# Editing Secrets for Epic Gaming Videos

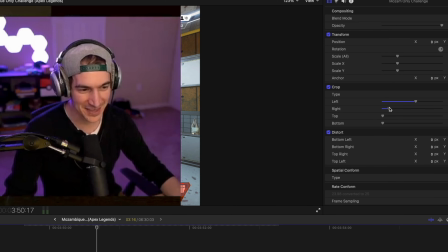8:19 Drag the clip you want on top of your gameplay, then you can crop it to size and scale it down to fit in the corner of your screen.
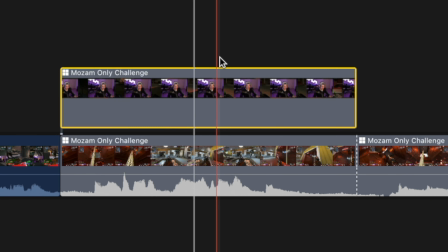8:24 Alternatively, I like to add a mask to change the shape of the camera. You can do this to change it from a square to a circle.
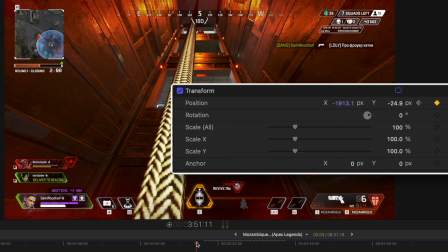8:30 Now when I move the clip around, it will have a circular shape. I can then take the position keyframe and create a transition of the clip animating in and out.
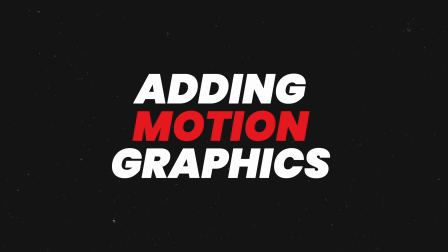8:37 And one other way to make your content pop is by using motion graphics. More specifically, simple motion graphics like social media pop-ups, like this. These are a great way to encourage more people to engage with your content and follow you on social media.
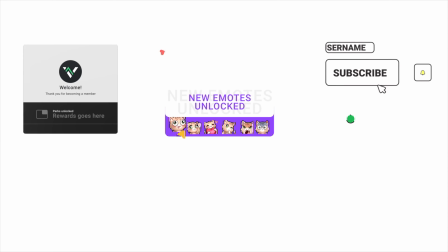8:51 And with the help of today's sponsor, Visuals by Impulse, and their tool Super, it's even easier.
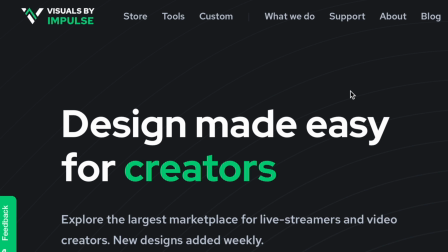8:56 Just go to visualsbyimpulse.com, click on their tools, and go to Super.
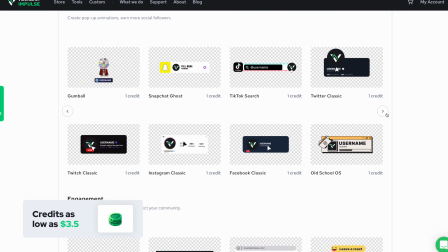9:00 You can then browse a selection of pop-ups, which you can get for as low as $2 each, which is incredible for animations this good.
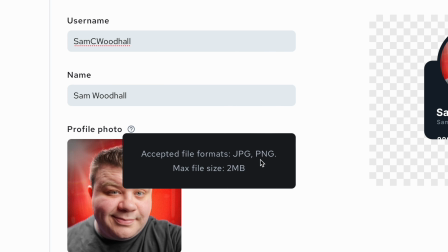9:08 You can add your name, username, profile picture, and even tick that verified checkbox.
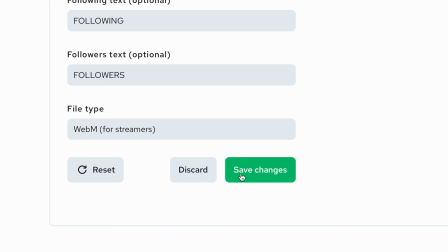9:12 Thanks, Elon. Click save, and then download it to use in your video editing software.
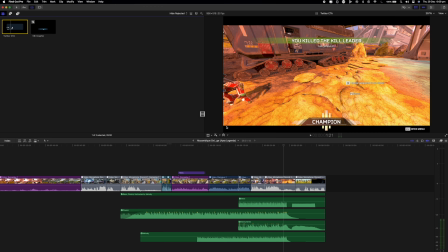9:17 You can even use it in OBS if you stream and want to promote your social media while you're live. Just drag it in, and you've added a super cool social media callout within minutes.
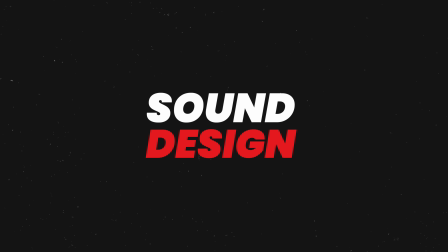9:26 With your graphics in place, it's now time to move on to sound design. When adding sound effects, it's important to focus on the intention behind them. Don't just add things because you can. Again, think about the emotion you're trying to create.
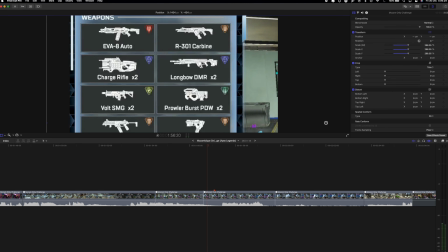9:38 For example, I have this zoom shot where I punch in quickly to show that we have no Mozambiques anywhere.
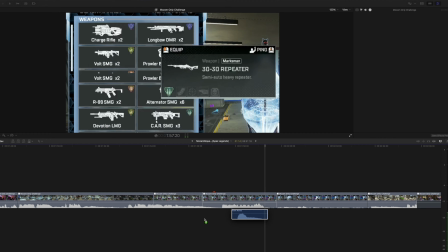9:43 To add emphasis to that, I'm going to add the classical Metal Gear Solid alert noise to add emphasis.
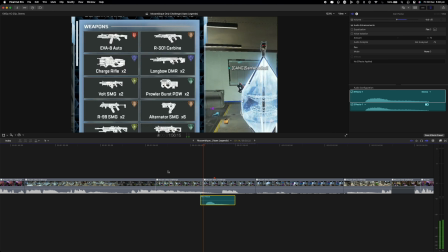9:50 Mosam.
And when combined together, it just highlights the surprise of that moment. And if you're looking to get really good sound design, play around with adding multiple sound effects to create a soundscape. Having a deeper sound bed will create an atmosphere, and that will be really useful for different sequences within your video.
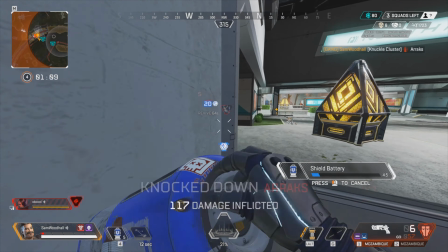10:06 In a heated gunfight in the final zone in Apex, add some heartbeats to simulate the tense environment you're in. Stuff like that adds some serious depth to your video, and it will make it just that much better. Once you've done with all of this, it's then time to focus on becoming faster at editing. And I give some tips on how you can do that in this video right here. So check that video out, and until next time, take care.